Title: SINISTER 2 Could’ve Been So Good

I think it could have been kind of interesting to have the manipulation be the focus if this wasn't marketed as a sinister sequel, and we just had them move into a new house where they meet some local kids, and slowly throughout the movie are coerced and twisted to the point where they finally fall into this dark trap and then end the movie with a film of their family before another canister is placed in the box only revealing at the end that what that the whole movie was a sequel to sinister
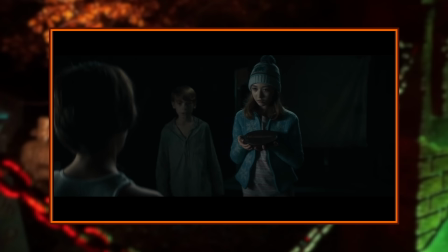[15:38]
there could have been so much emotion and psychological horror in a story like that but the way it's actually handled is so annoyingly cheesy it borders on laughable at times we see the ghost kids way too early on and know exactly who and what they are which removes any suspense whatsoever from their
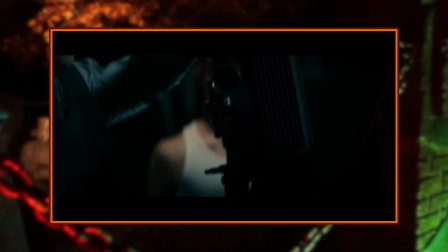[15:53]
presence it also really doesn't help that dylan and zach are aware of the ghost kids before we even meet them so we get this weird lingering question about why they never got freaked out by these kids appearing in their house or never told their mom about it i like unanswered questions but there's
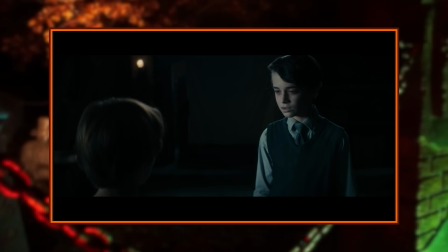[16:07]
got to be some substance and intrigue to make that work but here it just feels like we're missing something it seems like such an obvious approach
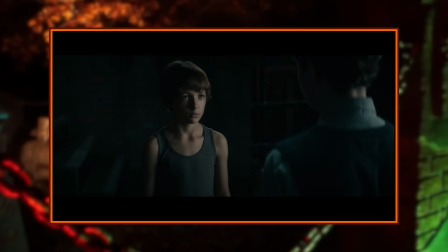[16:14]
to try and explore the gradual manipulation of these kids but instead they just show up every once in a while to show Dylan tapes until he says
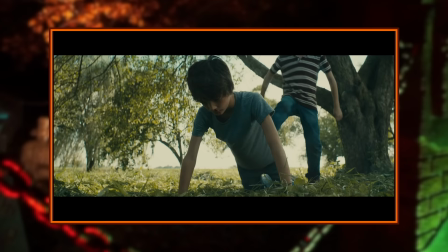[16:21]
he's done, and they bring Zach in instead, which was apparently their plan all along.
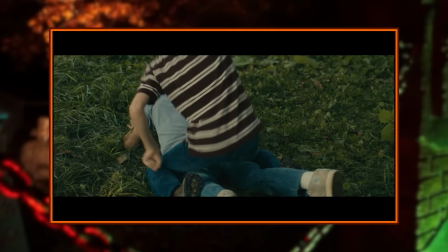[16:25]
I get that the point was that they knew what Zach was like, so they got to him by pretending they wanted Dylan the whole time,
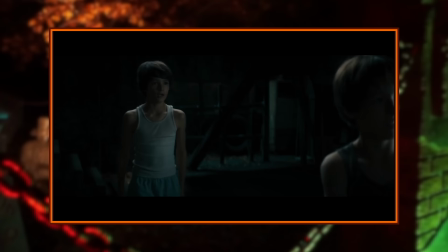[16:31]
which they knew would push Zach further and further to a point where he'd do anything to get in with them,
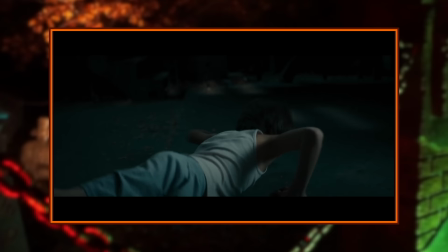[16:35]
but it's not well enough explained why he'd even want to be, and it still feels like a lot of this is just missing. I actually really like the idea of their manipulation tactic, but it's not nearly well enough executed to actually work and have the emotional impact that it should have.
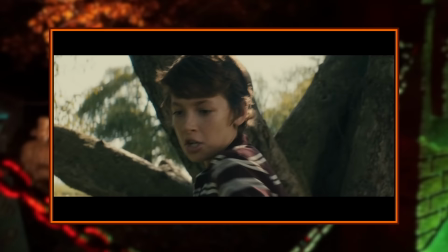[16:48]
The brothers are such shallow good guy bad guy characters that you never really grow to care what happens one way or another.
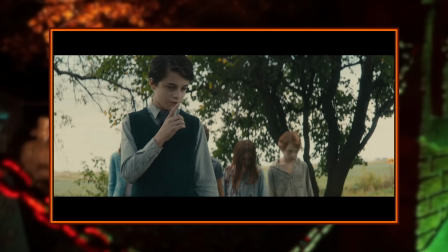[16:55]
The ghost kids talk like Bond villains constantly with the most evil cookie cutter ghost dialogue that just drives me crazy.
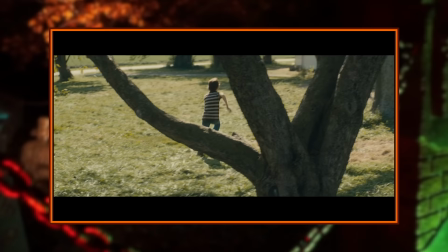[17:03]
There is nothing remotely interesting unsettling or unique about how they're portrayed and every time they're on screen I just want them to be gone as soon as possible. Thankfully sometimes they'll just fade away in the middle of a scene, so wish granted.
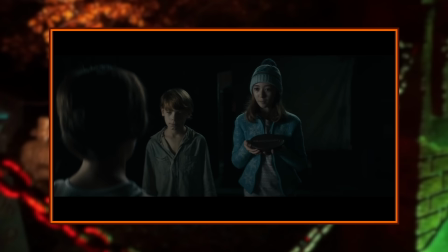[17:16]
Sinister was a PG-13 movie that really felt like it should have been rated R,
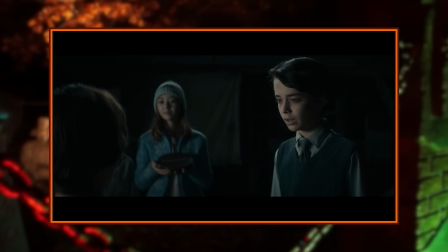[17:21]
but Sinister 2 feels like a movie designed for a much younger audience to go out on a Friday night for some candy horror, and these kinds of things are a huge part of that.
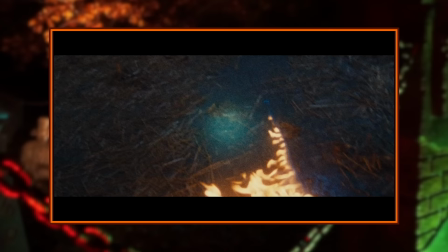[17:30]
There is one more scene I want to praise before we close things off, and that's what directly follows Zack finally setting up that murder that Dylan was dreaming about at the start of the movie.
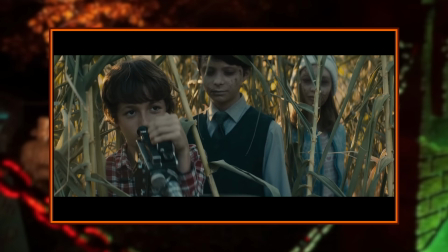[17:39]
Clint managed to gain custody of the boys, so they're taken to his house where Zack begins his film. I've got to say, seeing him just stand in plain sight here like he's hidden was an irritating moment, but I'll move past that.
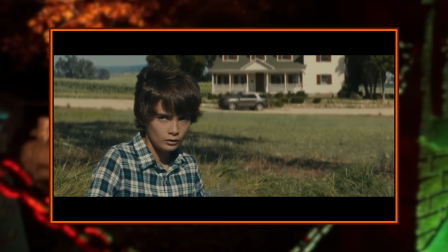[17:50]
He drugs the family just as the kids in the first did, but before he's knocked out,
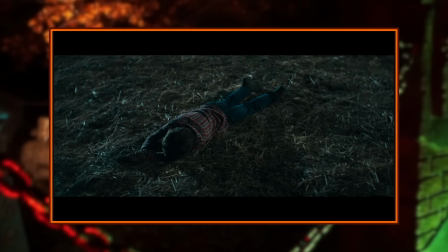[17:54]
Dylan sneaks Courtney's phone and sends a text to so-and-so asking for his help, and he shows up just in the nick of time to disrupt Zack's plans,
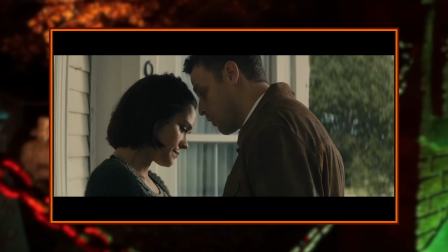[18:00]
but not before Clint is taken out. He was a shallow and pretty pointless character anyway, and this confirms that. He was shoved into the movie so that Courtney and the boys would have to leave the farmhouse, therefore giving the green light for the murders.
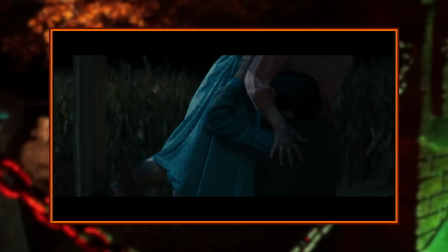[18:12]
There's some sinister lore there, if you're not all caught up on that. I talked about it a bit more in my review of the first movie.
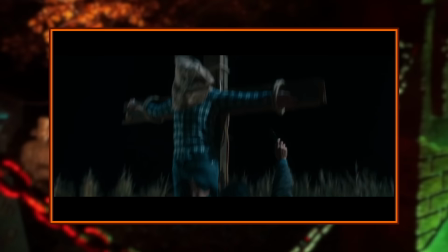[18:17]
Anyway, the scene that I was talking about actually liking is when so-and-so cuts Courtney and Dylan down from their crosses and a chase ensues through the cornfield.
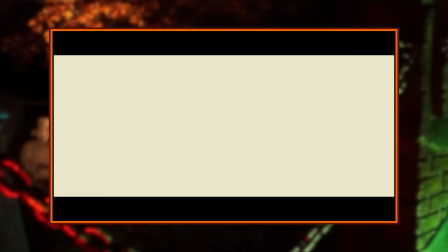[18:25]
Gyroscope by Boards of Canada makes a welcome return to this scene, and I think it's a huge reason why it works.
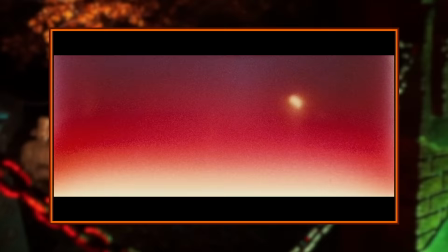[18:30]
Zach's chasing them with a scythe, and we don't hear anything aside from the music, except for a few brief moments where we break away from Zach's